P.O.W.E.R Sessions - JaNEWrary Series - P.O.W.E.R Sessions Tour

What's up guys, it's Coach Ray. We're gonna go ahead and jump into Final Cut Pro so I can show you guys how I do the power sessions.
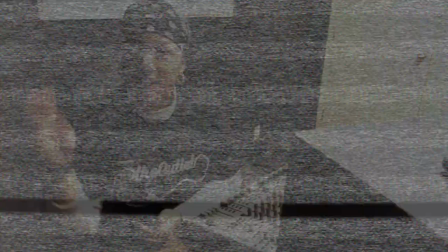Let's jump in.
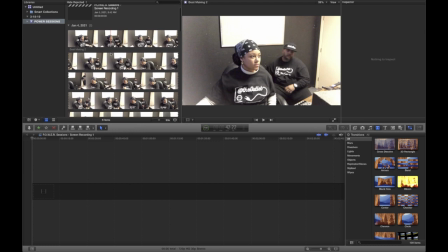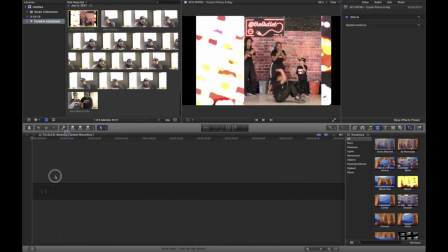Okay guys, so one of the first things that I do is I drag over all of the videos that I know I'm going to put in Final Cut Pro and I import them into Final Cut Pro.
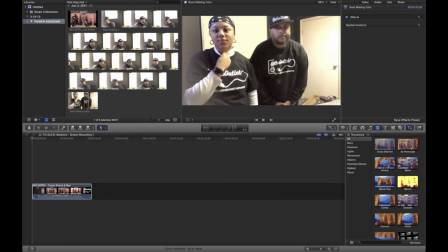So right now what I'm doing is I was finding the intro to the beat making and I dragged it in,
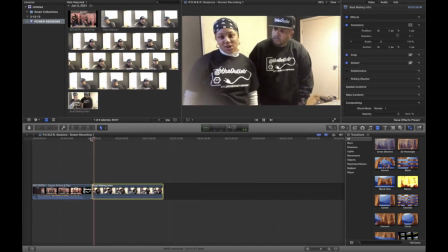watched it a couple times and cut the parts that were dead.
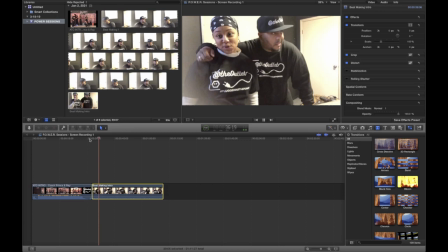Maybe I was starting the video and we were dressed in clothing or anything. I cut that so that it goes right to the point. I also added and dragged in the intro to the power session. Whoever is in that video, I make sure that I have them already done and in first,
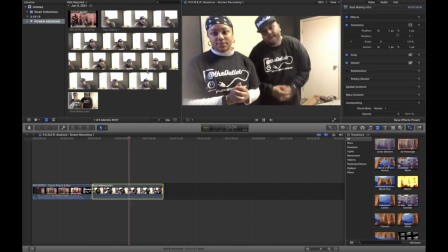because that is the first thing that you guys see when the power sessions start. Yeah, so again, I'm just watching it to make sure that I didn't miss anything, maybe a mess up or anything.
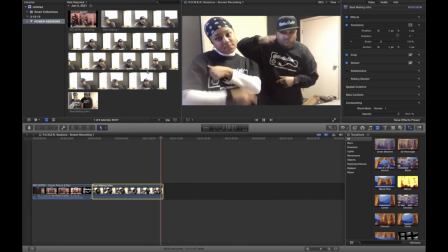I also let it render, which if you see right now, it's at 100%.
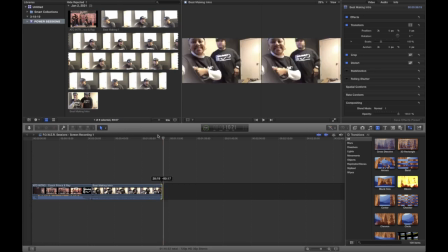It's like a green escalate thing and it says 100%.
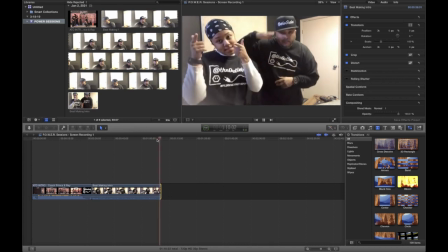I also let it render because if I don't let it render, it'll take a lot longer to edit this power session.
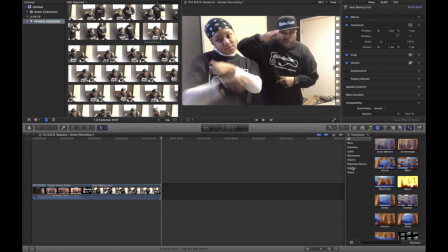And I also, between each, go ahead and have my transition entered, which we use a lot of the static because that's our theme.
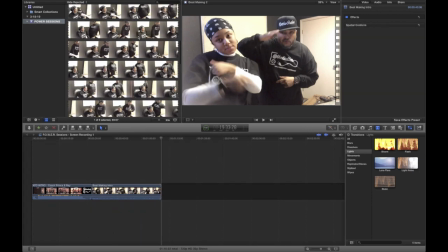And yeah, so that's what I do.
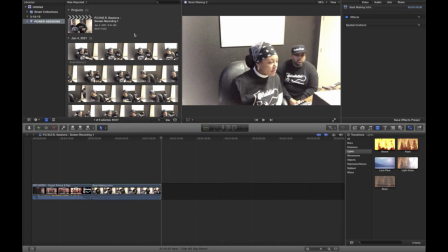And now I'm just, doing the same process of finding the video,
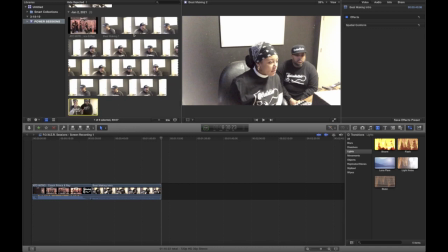putting it in, watching it, let it render, cut what I need to cut out, same thing over and over again.
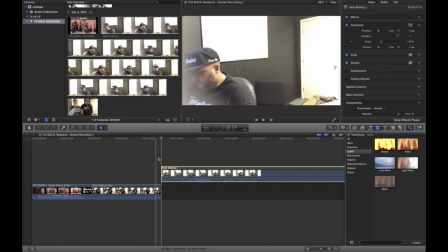Yeah, so we'll go ahead and speed up that process for you guys.
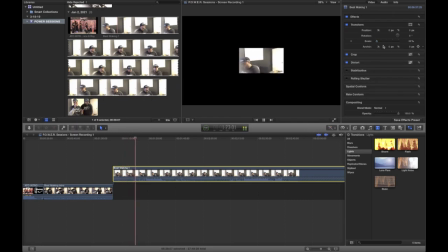Right here, I'm actually scaling the video of when he starts making the beat because I wanted to
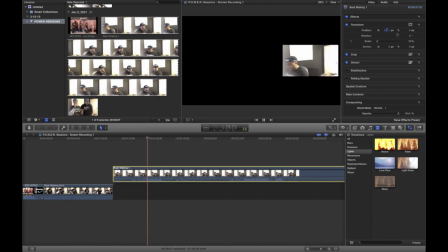overlap the screen recording we did on Logic Pro X and the
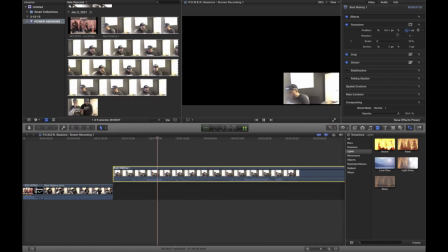video we recorded on our camera and do like a multi-camera layered look. So right now I'm just scaling it to make sure that you guys can see enough of him,
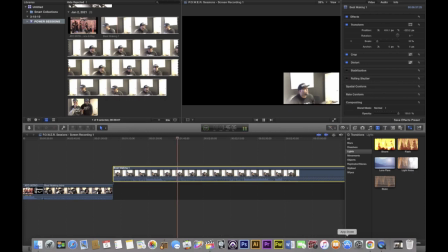but you can also see enough of the Logic Pro and the process of us actually making the beat. So yes, that is what I'm doing right now.
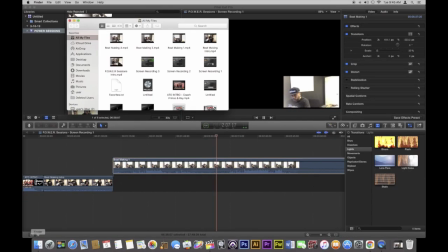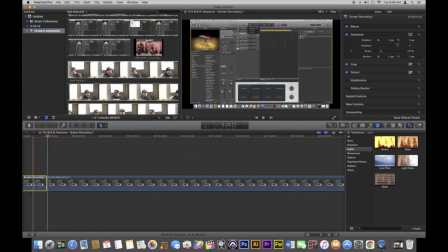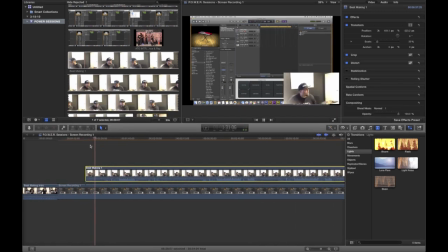Yeah, so that's a layer look I was talking about a little bit earlier, and we'll pick back up the speed now. Okay, so at this point,
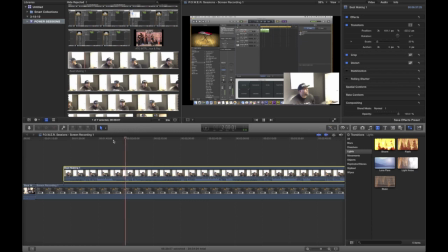I was trying to match up the camera view with the screen recording view so that the timing would be the same. Like for example, he would mention, I'm going to pause this really quickly, that the mouse would actually move at the same time he was moving his hand so that you could see it in real time.
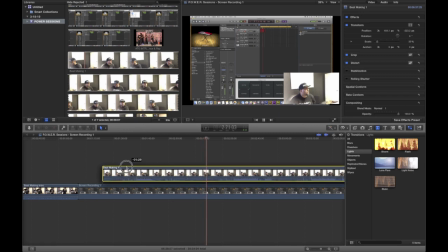And that actually took me some time to figure out because this screen recording was I think about an hour long, so I had to kind of just like fiddle through when the timing was and then when it was dead space and just kind of try to match it up. So yeah.